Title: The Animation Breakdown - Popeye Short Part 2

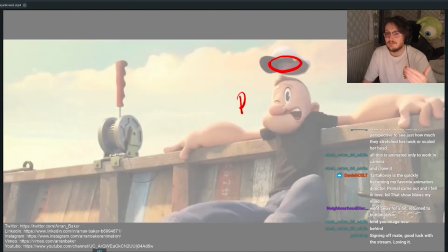4:20 The reason I added this shot is just because I loved that over the hookup the hat is still in the air and as it cuts the hat lands again.
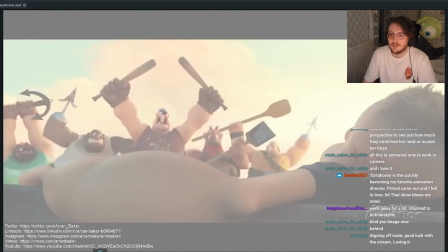4:29 You can only just about see because it's in the corner of the stream but if I play that back just watch the hat in the screen right corner.
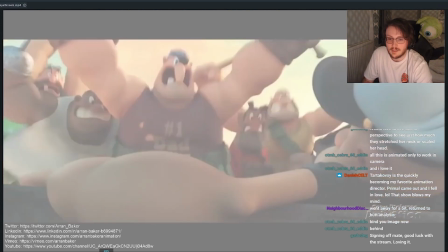4:36 So in this shot this is more for appeal in the face I wanted to show.
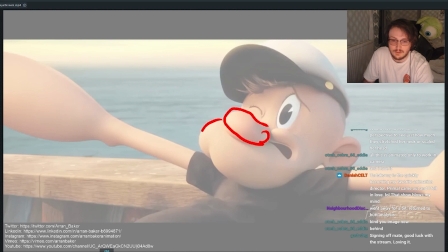4:42 So again see how everything's posed lovely like really nice three-quarter even in the chin they've got like a wider side on one side of the face so this is like the thin side and then you've got all this space on the opposite side to occupy,
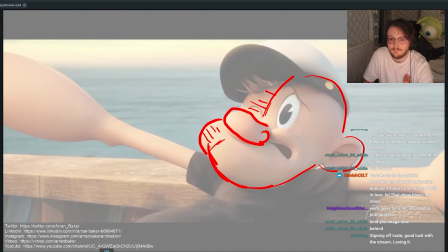5:01 so you get a contrast in shape. Then you've got his eyebrow. I love how his cheek folds over, so they've really grabbed that cheek control and they've pushed it over so it overlaps his eye,
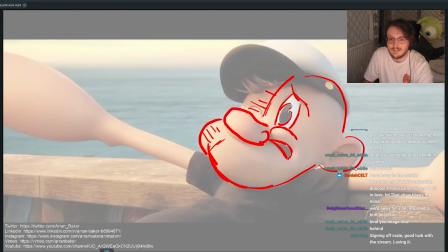5:18 so nice. And then you've got his classic mouth shape where it comes out to one side.
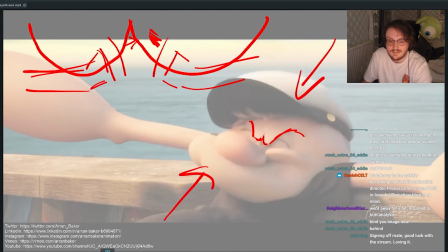5:26 so this is our little squash frame where everything comes down into its face and then this is our overshoot
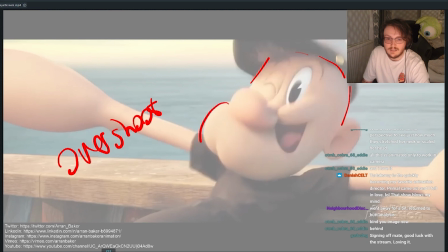5:36 where everything's slightly exaggerated and everything's slightly more stretched than the final pose you've got again super nice shape for the mouth where it's down to one side
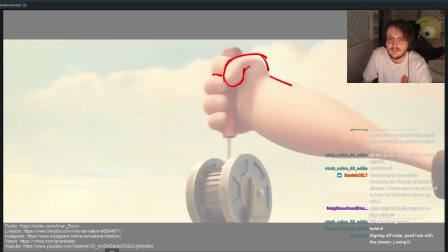5:48 again got this really clear shot where it's completely in the centre so you
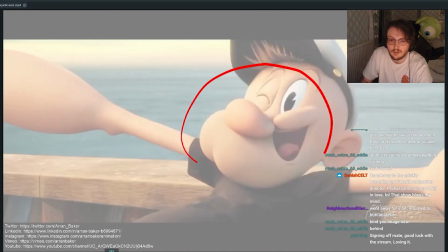5:54 instantly know where to look because in the cut before we were looking in the middle and then when we cut again we're looking in the middle
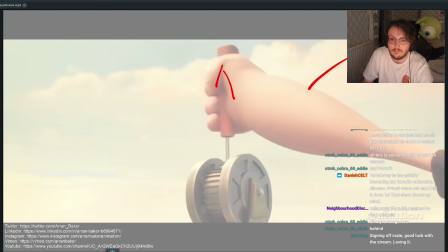6:01 and then there's one frame to ease out where we're leading with the forearm and we're dragging behind with the wrist just for one frame
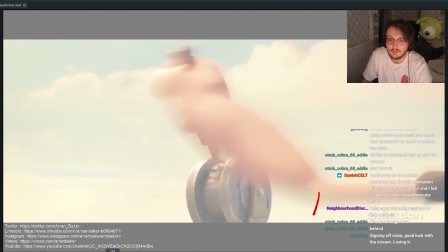6:14 and then as we lead we're leading down with the elbow now and you can see how they've kept the rubber hose effect so they're not dragging down the opposite way but they're actually overlapping the middle section like the meat section of his forearm
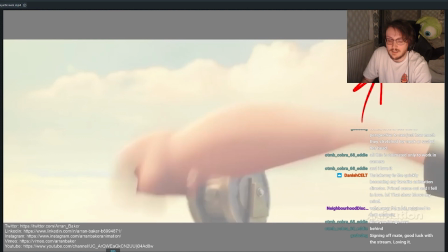6:33 and then as the elbow leads up again so
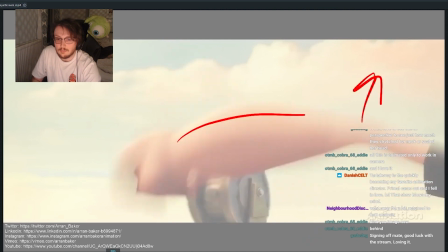6:39 as the elbow leads up can
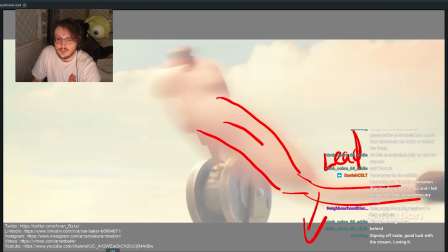6:44 you see how we get that follow through so you get this shape in the forearm and then it hits to a straight
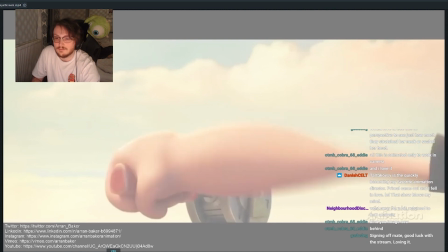6:54 So you almost get this after overshoot kind of feeling where now the elbow sits back in.
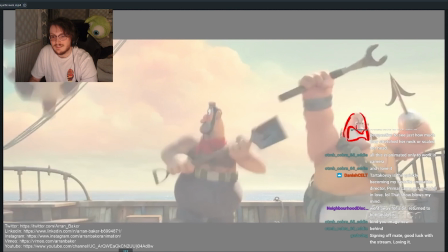7:03 Again see this change in mass in his face and then you see how much squash goes into his jaw.
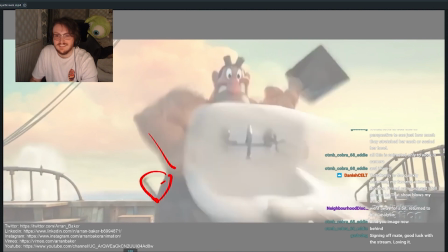7:15 So he had his hands on the shovel here and then instantly on the contact
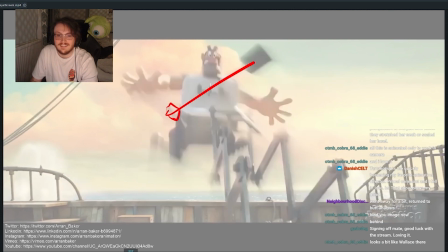7:21 frame the shovel's still in midair and the hands just pop straight out.
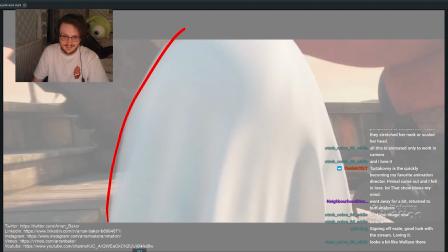7:28 When we start we're literally just looking at her dress in this
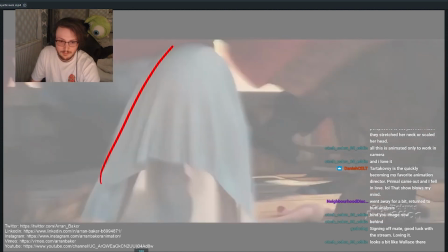7:33 big graphic shape and then most of the time we're following this shape through the action.
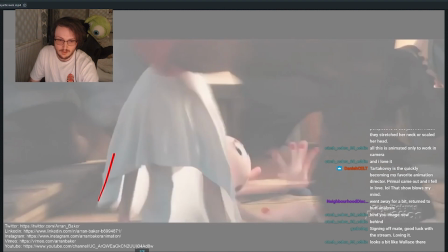7:38 You can still see her hands around here but we're following this big shape. So one thing that you should always think about is like in terms of your screen space when you've got these crazy action scenes so you can
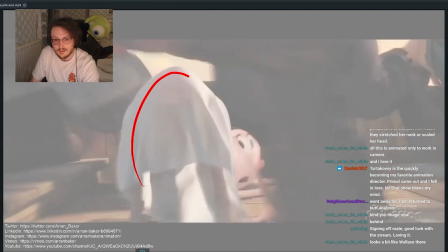7:52 see throughout this entire time she's staying on this part of the screen
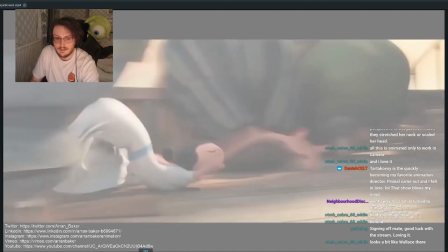7:57 you see there the entire time she's practically
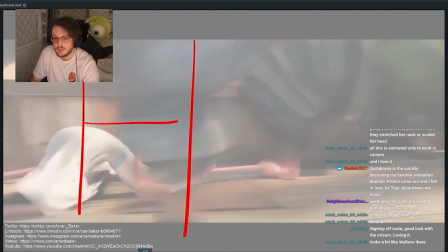8:03 moving inside this section of the screen space and that way you can track
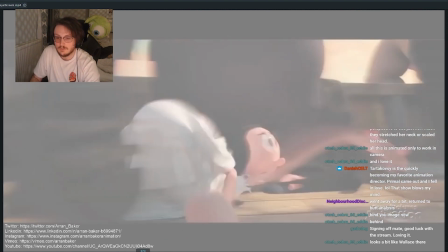8:08 the action if she started moving over here already and then she went back again you would it'd be so hard to follow so I like how